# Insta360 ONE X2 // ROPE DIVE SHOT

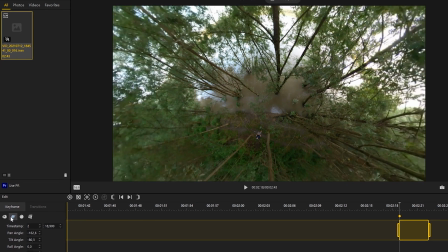[4:06]
For this kind of shot, a wide angle view is required.
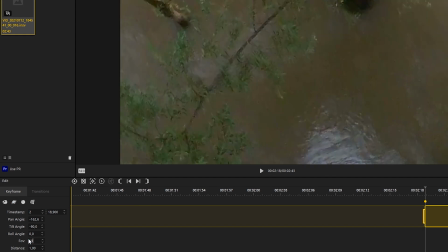[4:10]
I recommend you to choose the tiny planet option and set the FOV value to about
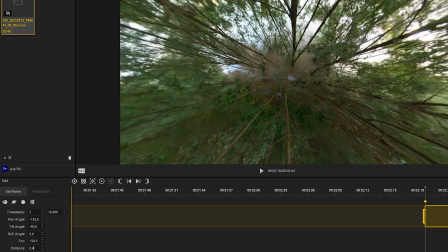[4:16]
130 and the distance value to about 0.4 for a nice wide angle view.
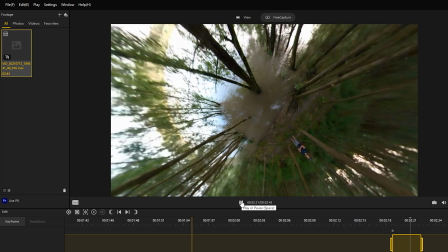[4:24]
Then you can get creative and set different keyframes to create dynamic movements.
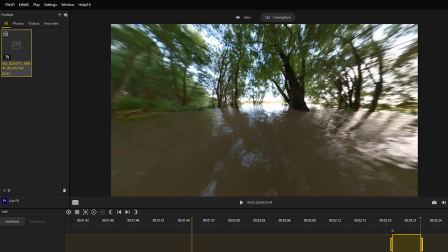[4:29]
For example, you can add a slight rotation and tilt movement, like in this example.
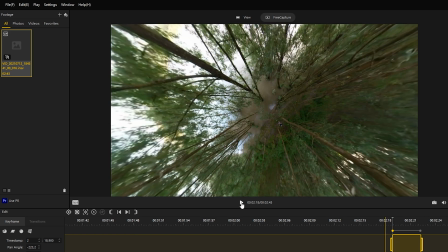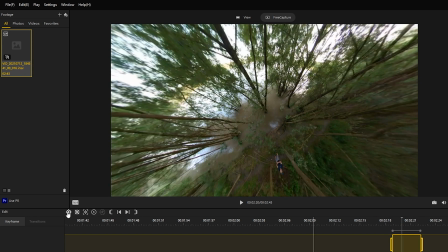[4:41]
Another example is to use a zoom-in effect to increase the dive effect.
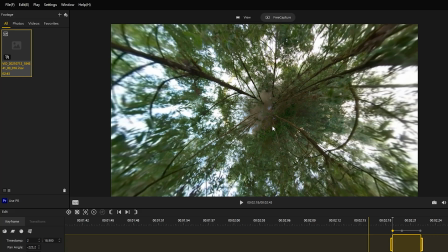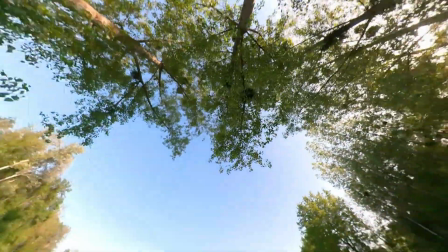[4:54]
It is also possible to play the clip backwards to get a rising shot, like in this example.
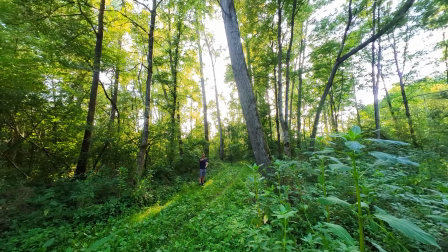[5:04]
The possibilities are endless. Try it out yourself and get creative.
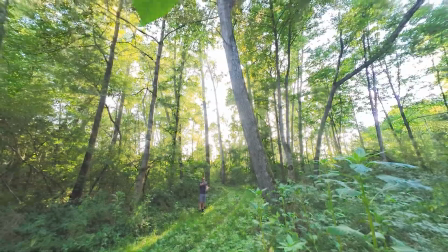[5:08]
Here are again my shots, which you can use as inspiration.
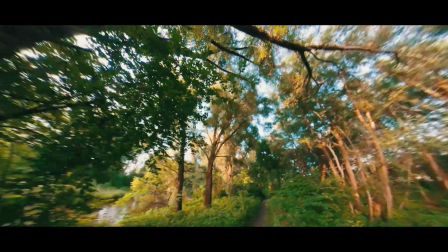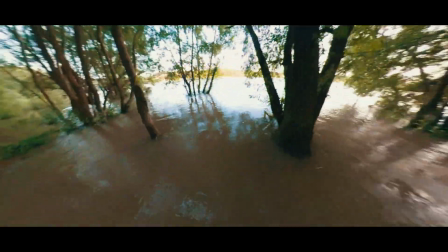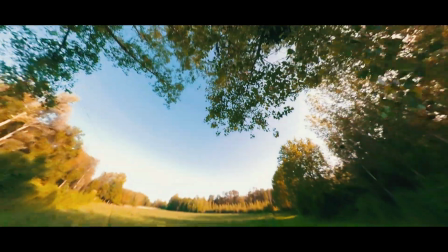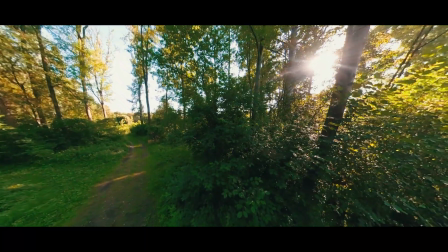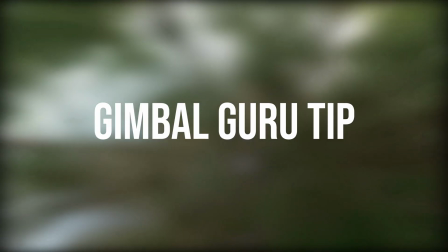[5:42]
Here is an extra Gimbal Guru tip.
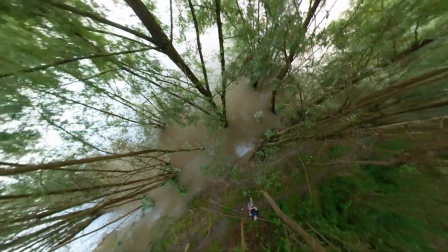[5:45]
After you exported your reframed clip, you can slow down the 30 fps video to 24 fps.
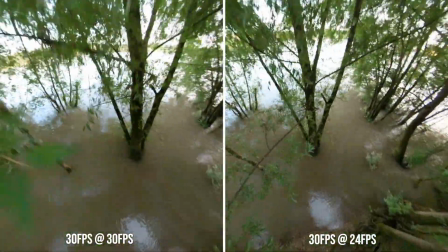[5:52]
Slowing down the shot lengthens the sequence and leads to a smoother playback.
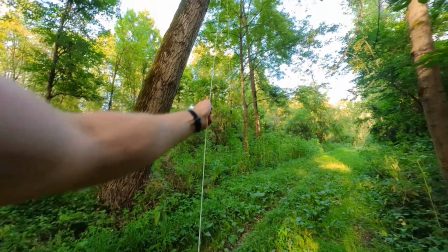[5:58]
I hope you enjoyed the video and you are inspired to try it out yourself.
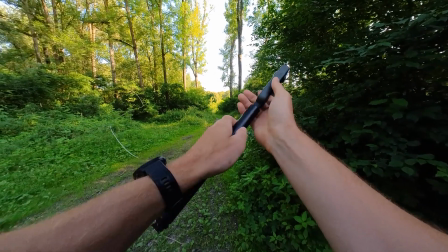[6:02]
If you don't have an Insta360 ONE X2 yet, check out the link in the description and get yours now.
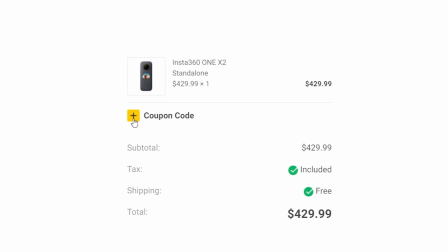[6:11]
Additionally, I can support you with a $30 Insta360 coupon code.
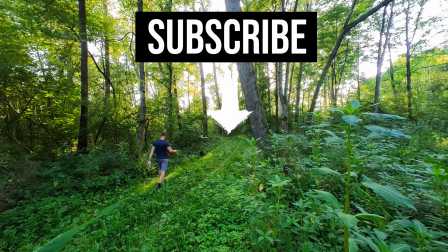[6:18]
Subscribe to my channel for more Insta360 ONE X2 video ideas and tutorials. I see you in the next video.